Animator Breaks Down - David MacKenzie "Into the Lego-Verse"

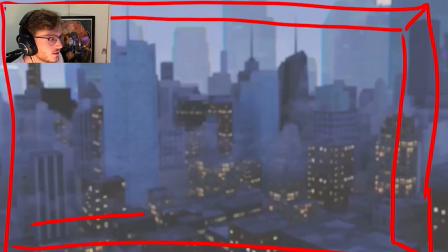[4:08]
And this just kind of helps set the tone, and it still keeps the shot having some momentum. Just slowly zooming in, and it just keeps the scene alive, just so that it gives us enough time to breathe and process what's going to happen next.
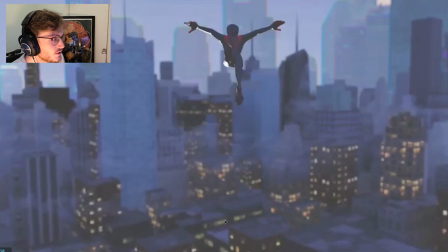[4:30]
And then we have the character jump in. Notice how he goes completely in the center of frame. Near enough, he's only ever so slightly more to the right, but it just helped to break it up so it's not perfectly symmetrical,
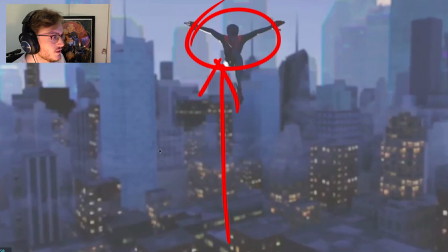[4:44]
but it gives us, we instantly read the action because it's in the center of frame. It's not coming from a place we don't expect.
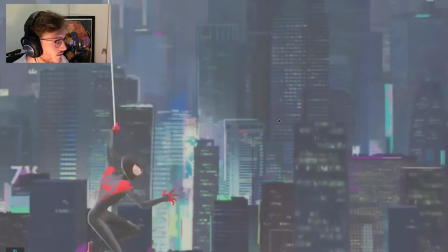[4:53]
And then when we cut, again, can you see how when we cut, we have this
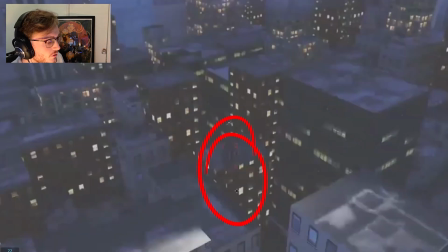[4:59]
he leaves frame in like the lower third. So ideally we want to keep things in thirds. So by this I mean, if I were to draw 2 lines centered, ideally we want to be hitting, these are our main focal points.
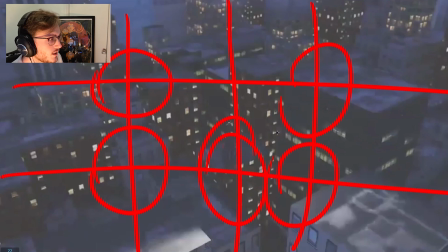[5:13]
Or if you want to go for that graphic, you can either go directly somewhere in this realm. So you could also hit kind of in these areas too. This is like our general focal points that we want to be aiming for. Depends on your cinematography, of course.
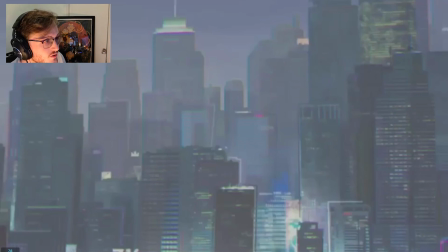[5:29]
And then when we cut, we have enough breathing room to see that the character is going to come in from screen left to right, which is also a thing that I notice a lot in student animation, is things that are sometimes focused or aimed from right to left, which you can use in cinematography, but there's always a right time and a moment for it.
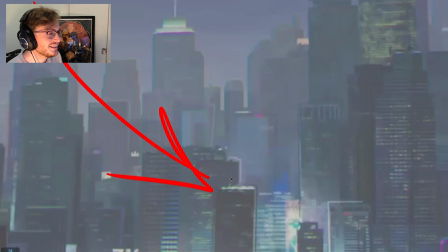[5:48]
And generally, you know, when we read books, we read left to right on the, you know, in the Western side of the world.
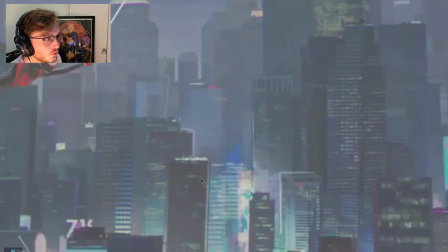[5:56]
So that's generally how, at least when you look at most American
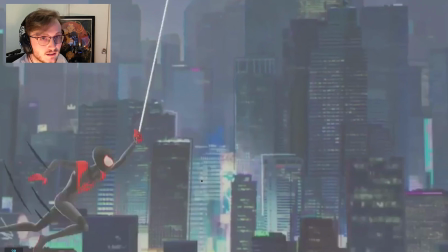[6:03]
movies, that's how they like use cinematography.
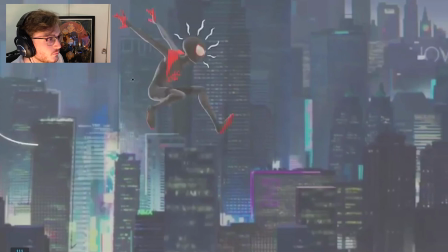[6:05]
So you can see he swings in here, and again we're kind of hitting that focal point in that top left on that third.
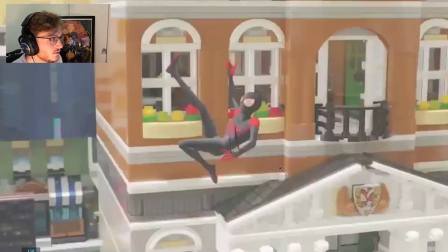[6:12]
We're roughly in that third area. And then he starts to push slightly more right.
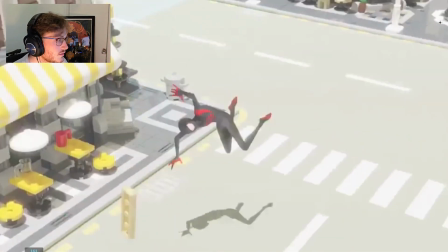[6:19]
I think what I would have done, because you see when he lands,
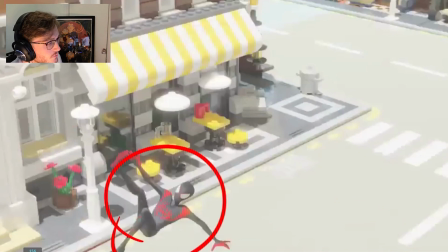[6:24]
he's still kind of in this lower third, which gives us enough room to see him pushing right.
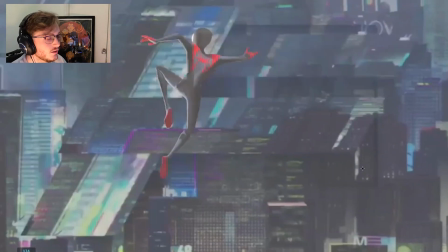[6:28]
But I feel like to lead the action, so this is where I'm already starting to get a bit critical.
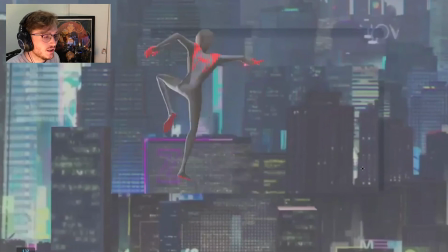[6:33]
But generally what we want, when we want to have like a handheld camera and we don't want it to feel too staged,
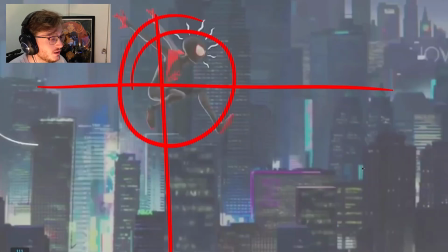[6:39]
of course this is framing so that we read the gesture, you know, we read the action, but ideally your character should always lead the action. So in here,
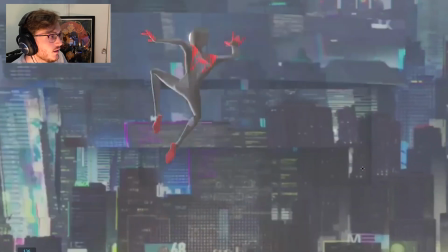[6:50]
I would have, this whole time he feels very locked in place, and I feel like I would have kept him moving a little bit more with momentum, so that ideally he would probably be more in this area by the time he's traveling.
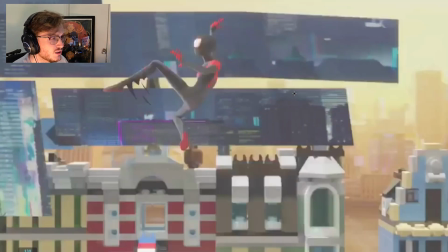[7:02]
That way it always feels like he's gaining momentum. Right now he just feels like the camera is always completely locked with him. And that could be a stylistic choice, but I feel like if we want to have some cinematography that kind of feels natural, then we would always want the character to be driving.
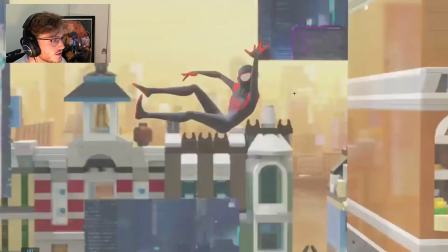[7:18]
So in here, as he leads, can you see how he still feels locked in place? Both the character and the camera move at the same time.
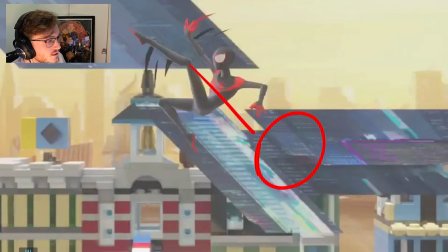[7:25]
And what I probably would have done personally is had the character already start to lead so that he goes down to this frame and then the character catches up.
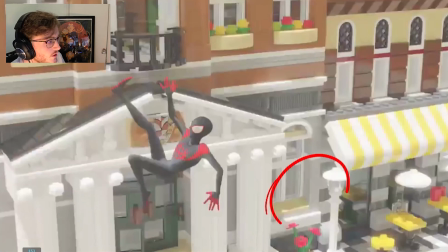[7:33]
So at this point, he would probably be more in this area.
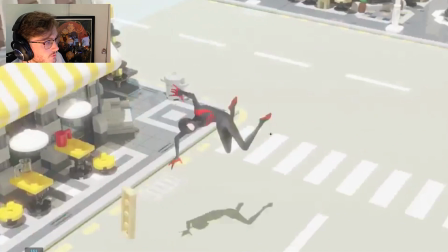[7:38]
And then as he bounces off, you know, he'll probably become somewhere more in this area. You know, so this line,
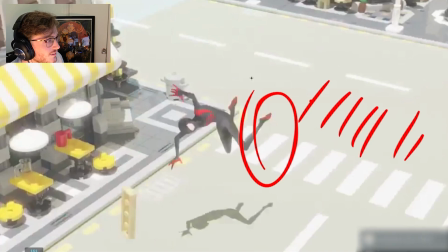[7:47]
just to get a point of reference, you can see these like little crossings over here will probably be more over there.
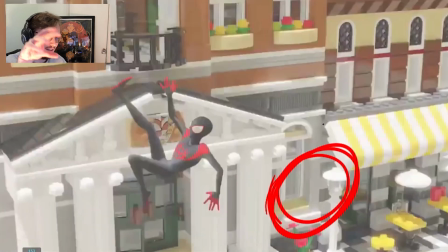[7:55]
And then the characters, like the camera rotation, would catch up a little later. So slightly offset from each other in terms of the relationship between the character and the camera.